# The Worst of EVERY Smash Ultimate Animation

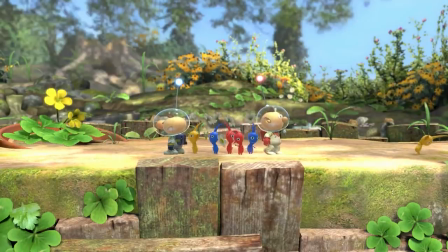He has moves with near-identical animations and wildly different functions.
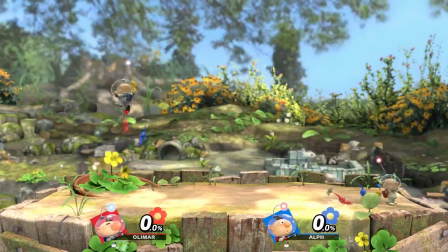His active Pikmin is hard to distinguish in motion and would benefit enormously from a more prominent icon and or the same UI treatment so many other characters got in Ultimate.
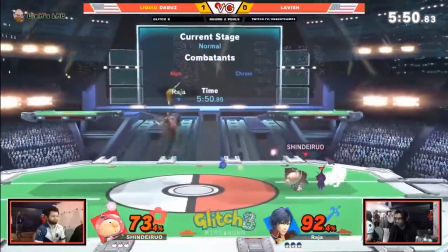And even pushing all of that aside, and that's a pretty hefty push, the animations he has left are just… fine.
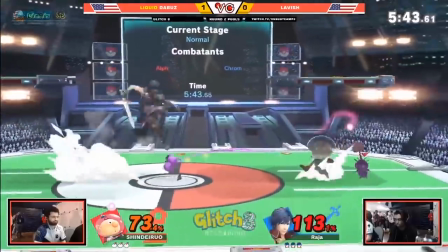His limbs are too stubby and his personality too timid to really have that much to work with, and the same applies doubly to his Pikmin,
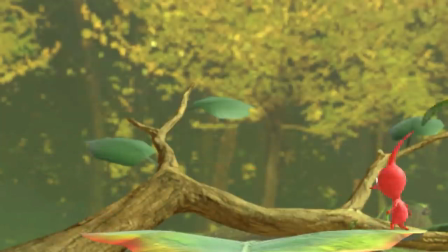tiny models with minimal rigging that are being asked to take on a significant amount of the heavy lifting in his moveset.
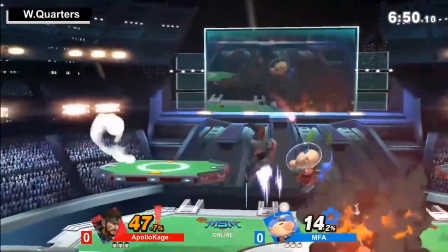The Super Smash Bros. series is loaded with great animation work, and I really don't want to disparage the animators who worked on Olimar, I'm sure they did their best with what they were given,
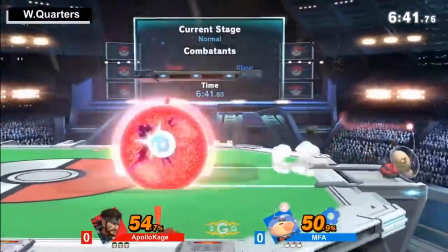but… yeah, Olimar gets my choice for the worst animated character in Ultimate, and if we're being honest, it wasn't all that close.
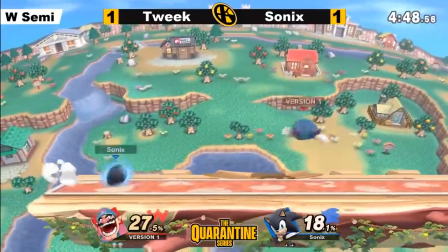Sonic would probably get their runner-up thanks to the over-reliance on his ball form as well as a lot of other generic moves, but it's a distant second place.
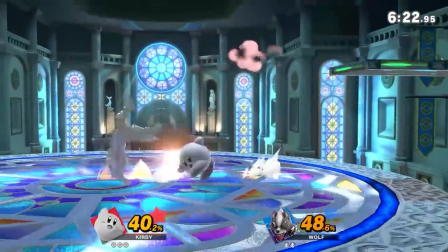Thanks for watching everyone, and hey, if you liked it, why not leave a like?
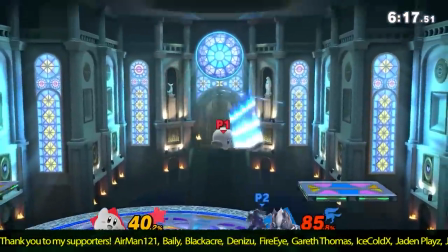If you enjoyed this video and haven't seen the best of version yet, I'd highly recommend it, since it generally has more categories with well-defined choices.
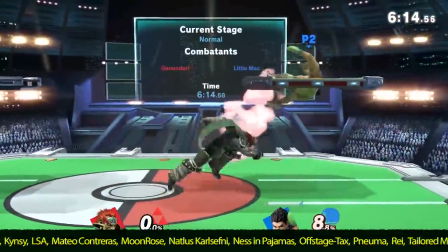The peaks of Ultimates animation are generally a lot higher than the pitfalls are low.
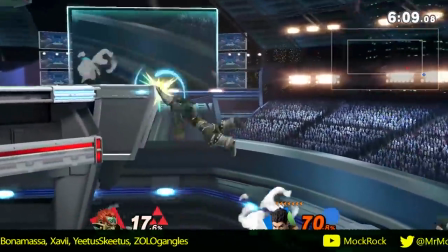Let me know your choices for some of these categories, but before that, be sure to subscribe and hit that notification bell for more videos like this,
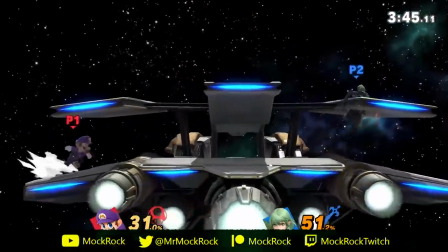follow me on Twitter at MrMockRock to see what I'm up to,
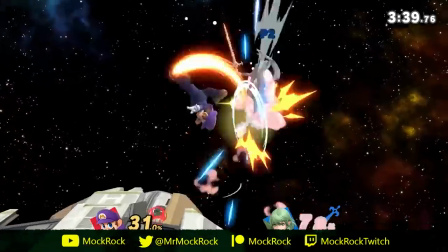And check me out on Patreon, Twitch, or YouTube membership for early videos, Discord, exclusive content, and more.
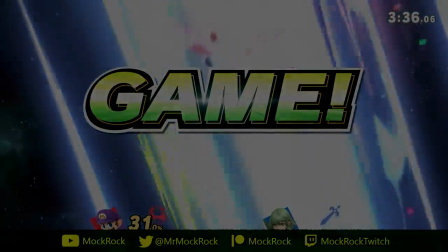Later, people!
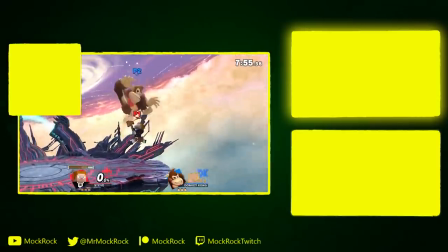Animation is... hard. With even the most experienced of professional animators regularly spending hours molding their creations into something coherent.
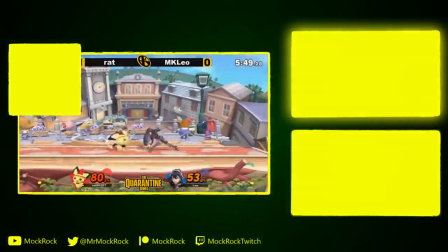We've briefly touched on some... One archetype that truly lives or dies on this principle far more than any other.
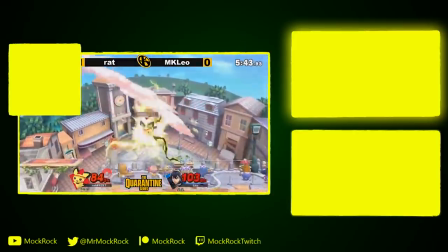The frail, vulnerable, yet cataclysmically powerful glass cannon.